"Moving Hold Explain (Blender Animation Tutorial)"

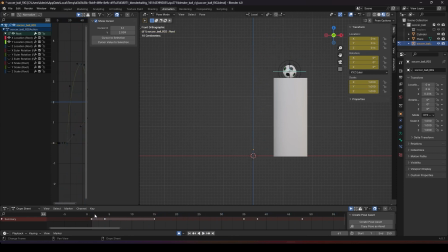[3:35]
okay now we have that hole okay the reason of moving hole is to avoid this ball looking like it's a frame freeze you can see the ball it suddenly freeze there so we want to include a moving hole so that the ball looks more organic like it's alive okay what we need to
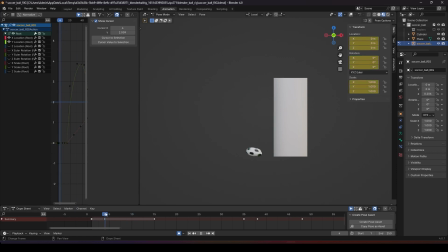[3:54]
do is to add some moving on it so once it's squashed down okay maybe over here we
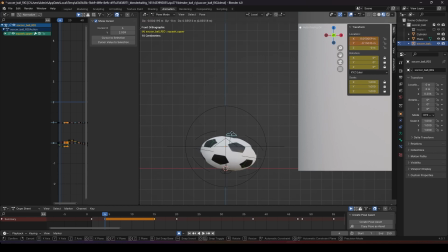[3:59]
want to bring him up just a little bit and then it will have some quash effect a very small movement okay from here to here just a very small movement let's take a look at the
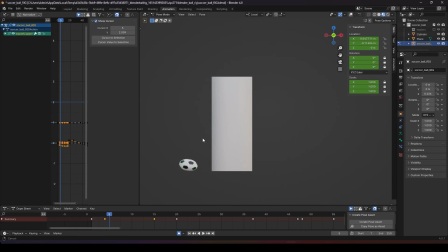[4:16]
final
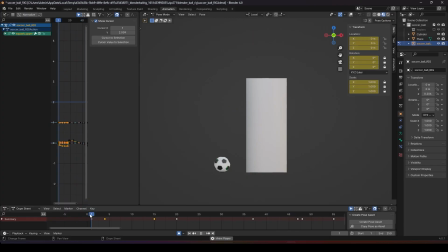[4:19]
okay let's compare the result you
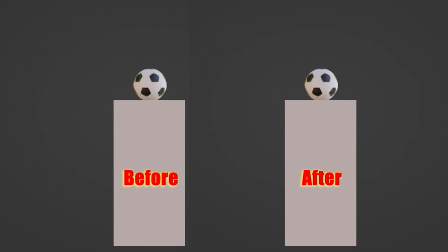[4:27]
can see that there's a moving hole and it won't look like a frame freeze same for the end so after it bounce off after it bounce and reach
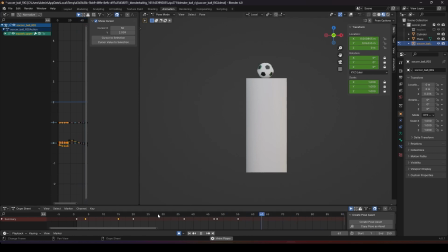[4:36]
the bottom okay we may not want it to freeze for so long okay let's say your animation ends around 80 frame 80 you don't want your animation to just stop there okay so we want to add a moving hole for it to look more organic so over here we want to push it down a bit below
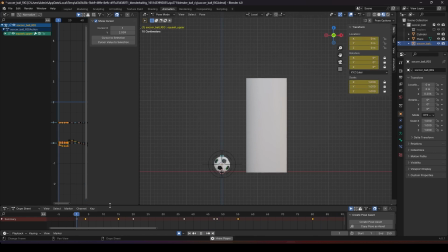[4:57]
it looks like a ball going back to the original post this animation will look more interesting okay so this is how
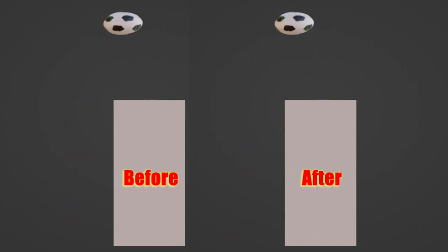[5:04]
we do a moving hole the very basic way to show using a bouncing ball if
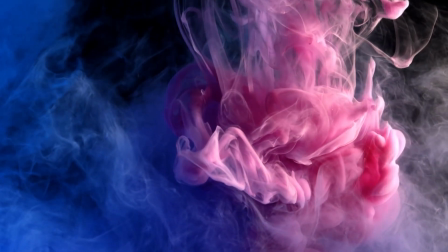[5:16]
you liked my video don't forget to hit the like button hope to see you guys next time and happy animating